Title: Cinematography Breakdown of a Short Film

And in post, you know, just I lowered the, I lowered down the exposure because in cine l i did shoot in the dual base for this but i exposed for 3200 so i just made sure that my highlights weren't blown out when i was shooting 12 800 and then in post brought it down by about two stops because i overexposed by two stops so in post brought it down by two stops and basically all
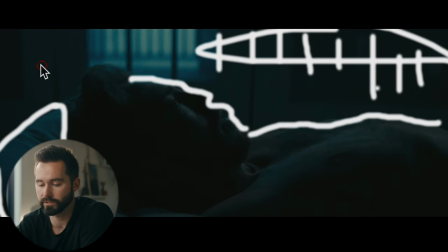that does is ensures that you have clean shadows and that's just the way the sony works you know the fx3 fx6 not too sure about the fx9 or the venice i've never really used them but Cine-L is just how I've used it. It's kind of just a way to monitor what your image is going to look like in post by bringing it down or bring it up. Don't recommend bringing it up just the way Sony is. You don't want that noise in your image and it doesn't handle noise super well, in my opinion. So I'd rather overexpose the image to the point where the highlights aren't clipping than just be able to bring it down in post. In Cine-L, when you bring that dial down to 3200, it's basically just showing you in post what it's going to look like when you bring it down. When you're shooting, it's still shooting in that dual base or whichever base that you're shooting in. Cinell will always shoot in that base. So I kind of tested it out, honestly, for this shoot.
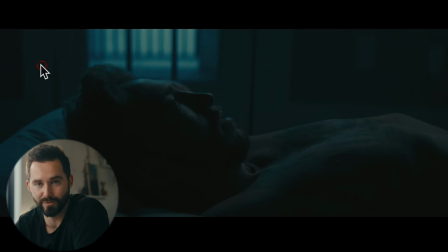I didn't really have too much expertise in it as far as what to do and kind of gave it a run for its money and ended up working out for us.
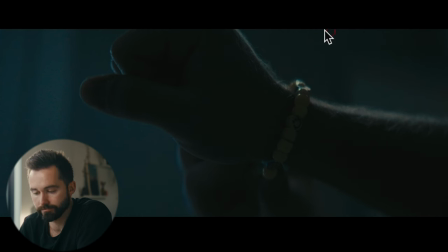So yeah, then when we go to the tights, it's the same thing, just kind of raised up the tube a little bit just to make sure it wasn't in a frame.
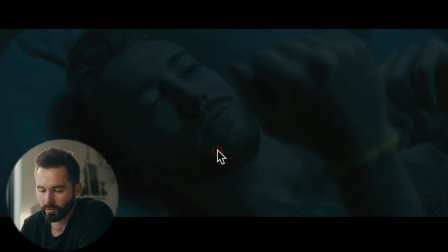Here, brought it down. This is a pretty flat image. I wasn't too happy with what we got here, but I needed to show that he was looking at that.
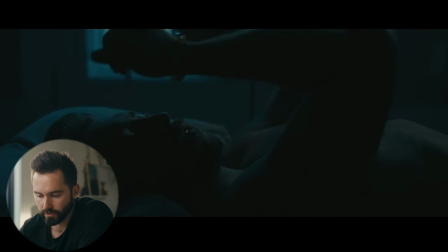Ideally, I would have had more of a framing, you know, that looked closer to this because I like having depth in the image.
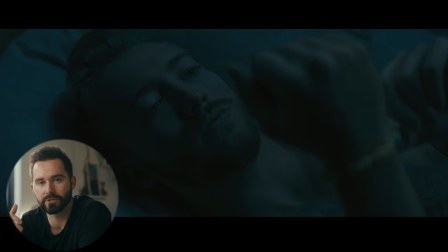And this was just a very flat image, but I just needed to show that he was looking again, placement of that bracelet. Again, I had to place that in there because it was really the only thing that was telling the audience what to look for in this story, which was that bracelet that really told the whole story because there wasn't much dialogue telling you what was going on. Might be a story flaw of mine because I wrote the story, but that's what it is.
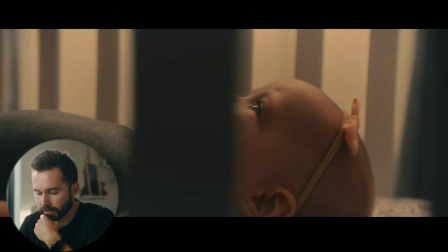So I had to roll with it. All right, moving on. We've got some flashes here.
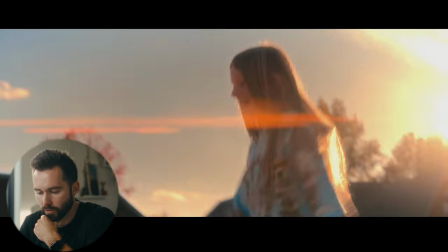Added those in post to kind of give, you know, more of this flashback feel. This was a pretty simple setup.
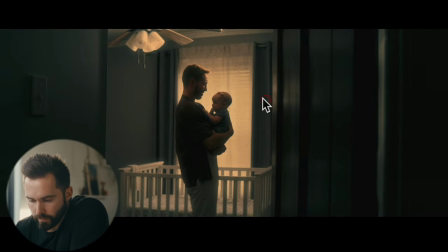I'll go to the wide to kind of show what we did. So I had this bedroom and really like, you know, how we're framing up this.
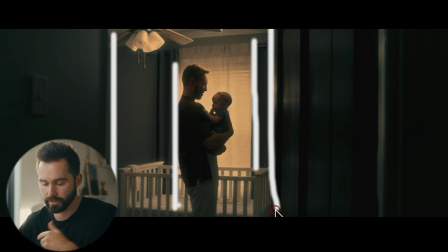Got a lot of vertical lines that are kind of pointing us into this image. I like it. And it was an overcast day.
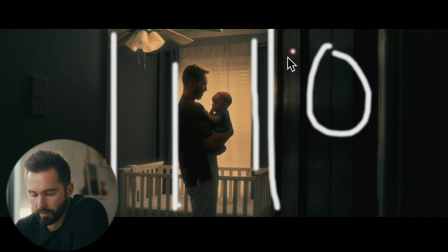I want it to be brighter. I wanted the sun to be, you know, be out here and pumping in and giving us some harsh light coming through, but we didn't have that in that day. And when you're working with talent that's not talent,
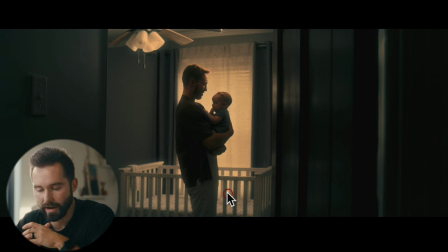which this baby is talented, don't get me wrong, but didn't have the time to set up like a big light, like a 720 or something out there. And even if we did have the opportunity to set up a big light, I don't think it would have been too believable that it looked like sun. Just pumping through shears, wanting to have the shear there just so we could blow it out, not to show what's outside.
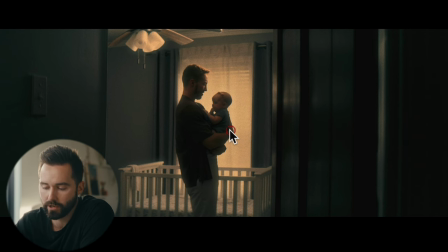It was just like another house right there. So the shear helped us kind of hide that it wasn't sun. But normally, you know, you'd see a little bit more definition if harsh light was coming through. And you don't get that in this image, but that's okay.